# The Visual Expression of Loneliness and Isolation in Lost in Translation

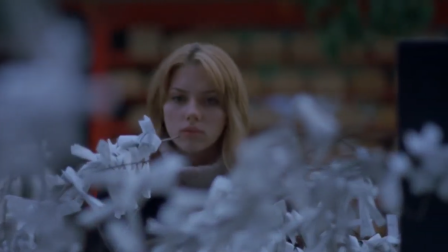[0:02]
Utilizing visual elements such as shallow depth of field and negative space to illustrate isolation,
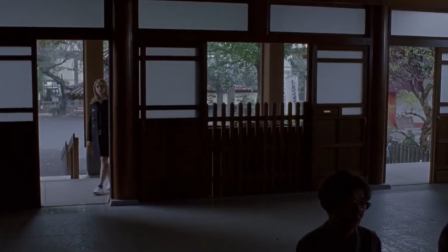[0:09]
as well as frame within a frame and a continuing window motif to place visual barriers around the characters,
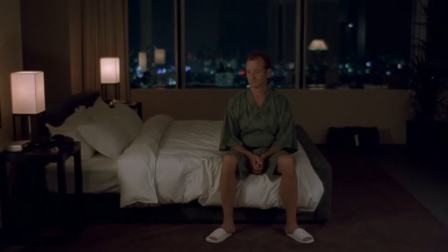[0:16]
Sofia Coppola's film Lost in Translation tells the story of two people in a foreign land experiencing feelings of loneliness and finding comfort for a short time in each other.
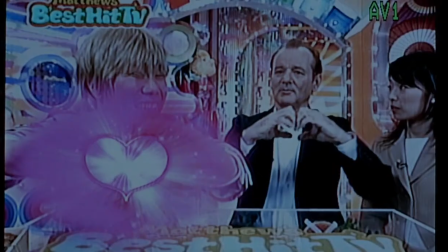[0:29]
Aging movie star Bob Harris is visiting Japan to shoot advertisements for Centauri Whiskey,
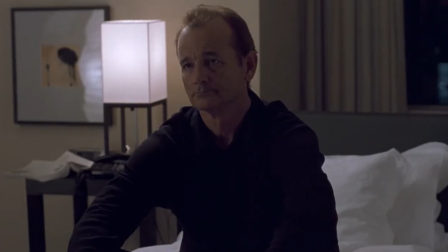[0:34]
which was inspired by Centauri ads Sofia Coppola's father Francis Ford Coppola had done with legendary director Akira Kurosawa in the 1970s.
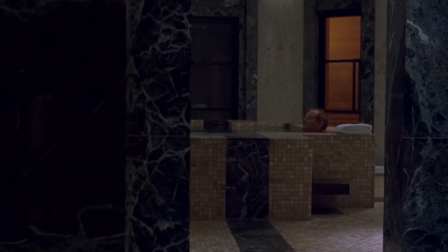[0:42]
Aside from his work, we only see Bob engaged in solitary activities filmed primarily in wide shots, which contribute to our perception of his isolation.
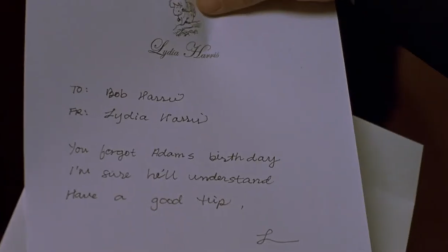[0:50]
Bob's isolation is further illustrated through the limited interaction he has with his family.
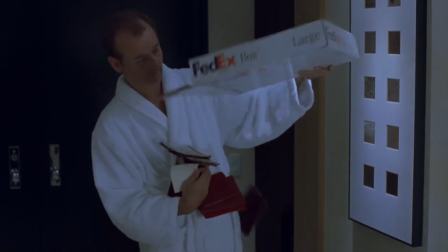[0:55]
We never see them on screen, and his only communication with him is through a series of impersonal notes and unsatisfying phone conversations.
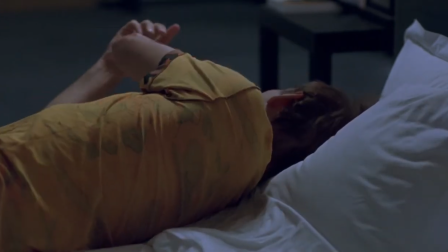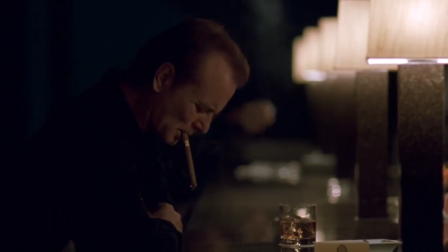[1:09]
In this scene in the Park Hyatt Hotel bar, we see Bob visually separated from his surroundings.
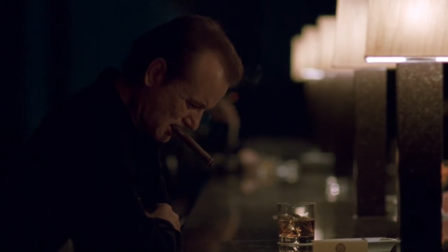[1:14]
He is the only person in focus, and he is framed between darkness and a wall of lights dividing him from the other patrons.
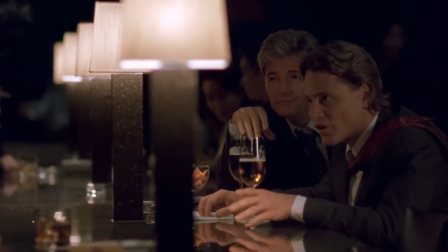[1:20]
When he is recognized by these men across the bar, the camera pans him completely out of the shot.
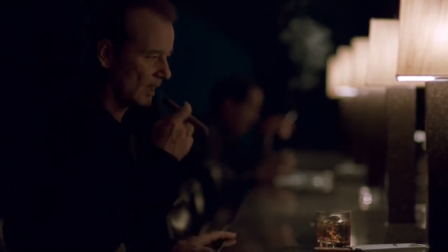[1:27]
When we cut back to Bob, the two gentlemen are removed from view, with Bob gradually moving further away until he ultimately exits the frame.
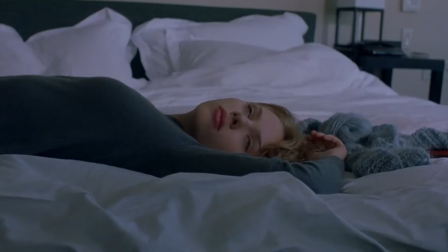[1:38]
Recent college graduate Charlotte is in Japan accompanying her photographer husband John.
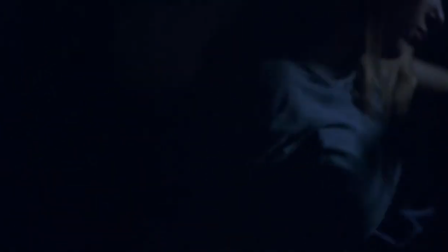[1:43]
Their troubled relationship was based on Sofia Coppola's marriage with her then-husband, filmmaker Spike Jones.
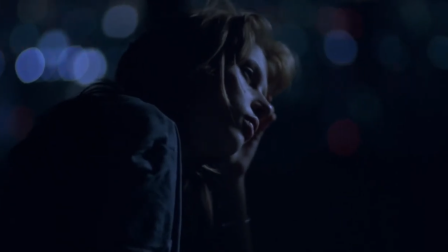[1:50]
Coppola visually emphasizes Charlotte's disconnection to John by frequently obscuring his face,
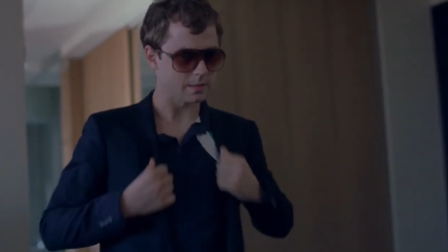[1:55]
either by photographing him from behind or wearing sunglasses, or by geographically separating them within the frame.
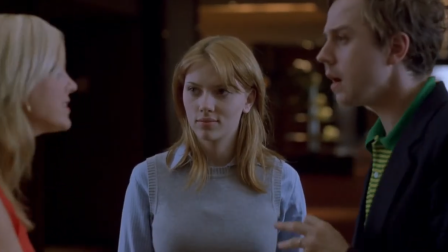[2:03]
In this scene where they happen upon an acquaintance of John's, Coppola continually keeps Charlotte visually excluded from the conversation by leaving the focus on Charlotte
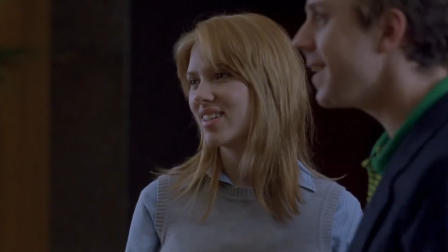[2:11]
as the others prattle on and by squeezing her out of the frame when the focus shifts to the others.
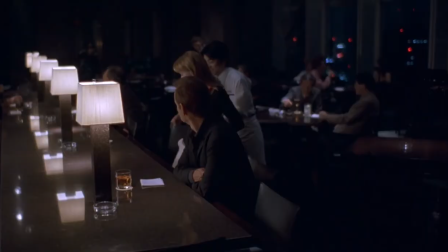[2:17]
The visual language shifts when Bob and Charlotte begin to connect.
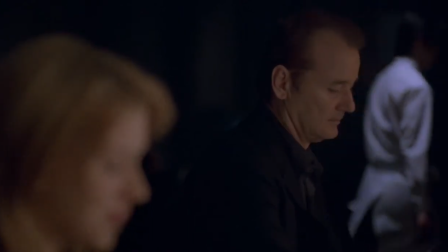[2:22]
Their meeting in the hotel bar is the first time in the film we see equal weight given to two characters on screen.
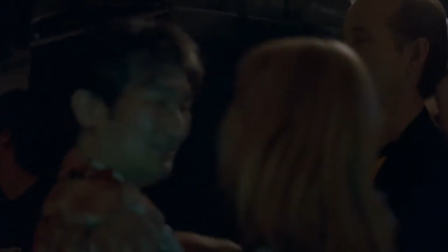[2:29]
As they spend their night on the town, they begin separated, but as the evening progresses, we see them connect more and more.
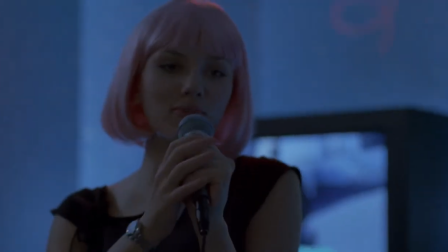[2:39]
As their intimacy grows, Coppola continually brings them closer together within the frame.
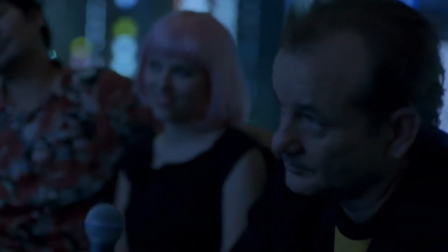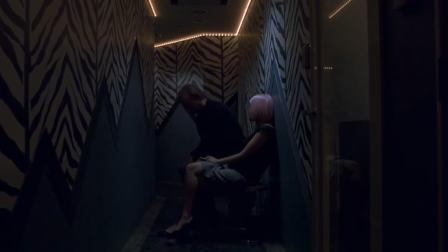[2:52]
This tight hallway draws the viewer's eyes to the subjects, as do the angles in the wall in this two-shot.
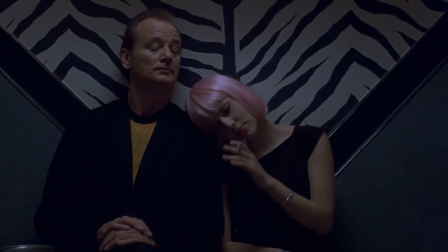[2:59]
Bob and Charlotte's placement within the frame displays a level of closeness neither character has experience on screen up to this point.
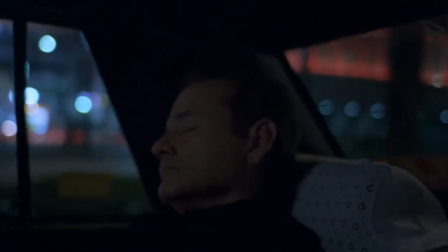[3:06]
This shared screen experience continues through much of the film.
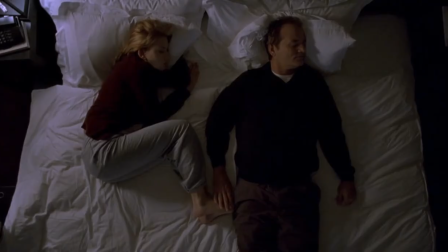[3:12]
It isn't until Bob has a one-night stand with a lounge singer that the visual language takes another turn.
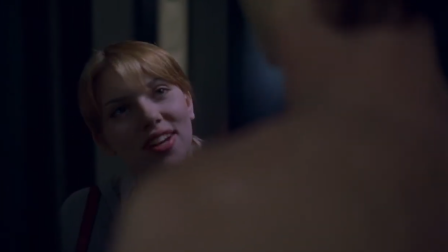[3:18]
Bob and Charlotte are each boxed within the doorway showing that something has come between them.
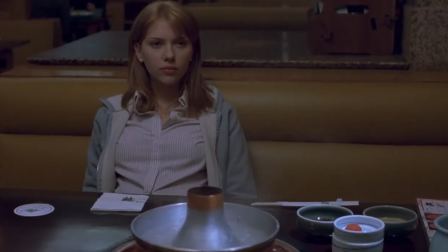[3:24]
This is further illustrated at their lunch that follows where they are divided on screen by a large table.
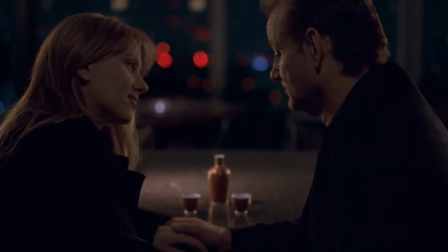[3:32]
Once they've reconciled, Coppola brings us an even closer to our characters so we can share their connection with no visual distraction.
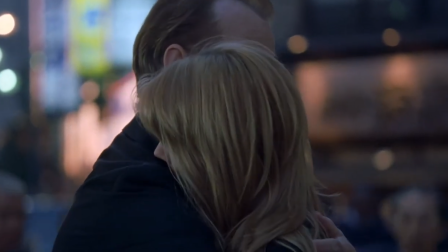[3:38]
In an interview with Variety, director of photography Lance Accord said that he kept the camera as much with the characters as possible as to convey what the actors are feeling.
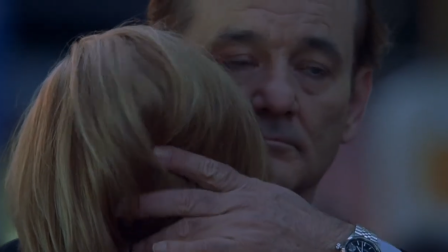[3:47]
With these tight close-ups and their shallow depth of field, we're able to feel these characters' intimacy and focus on each other.
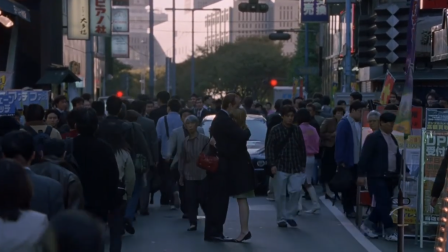[3:54]
In this wide shot, their stillness contrasted with the movement around them shows their connection to one another and their separation from their environment.
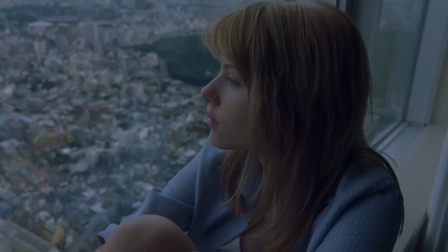[4:05]
I hope you've enjoyed this glimpse into the visual style of Austin translation.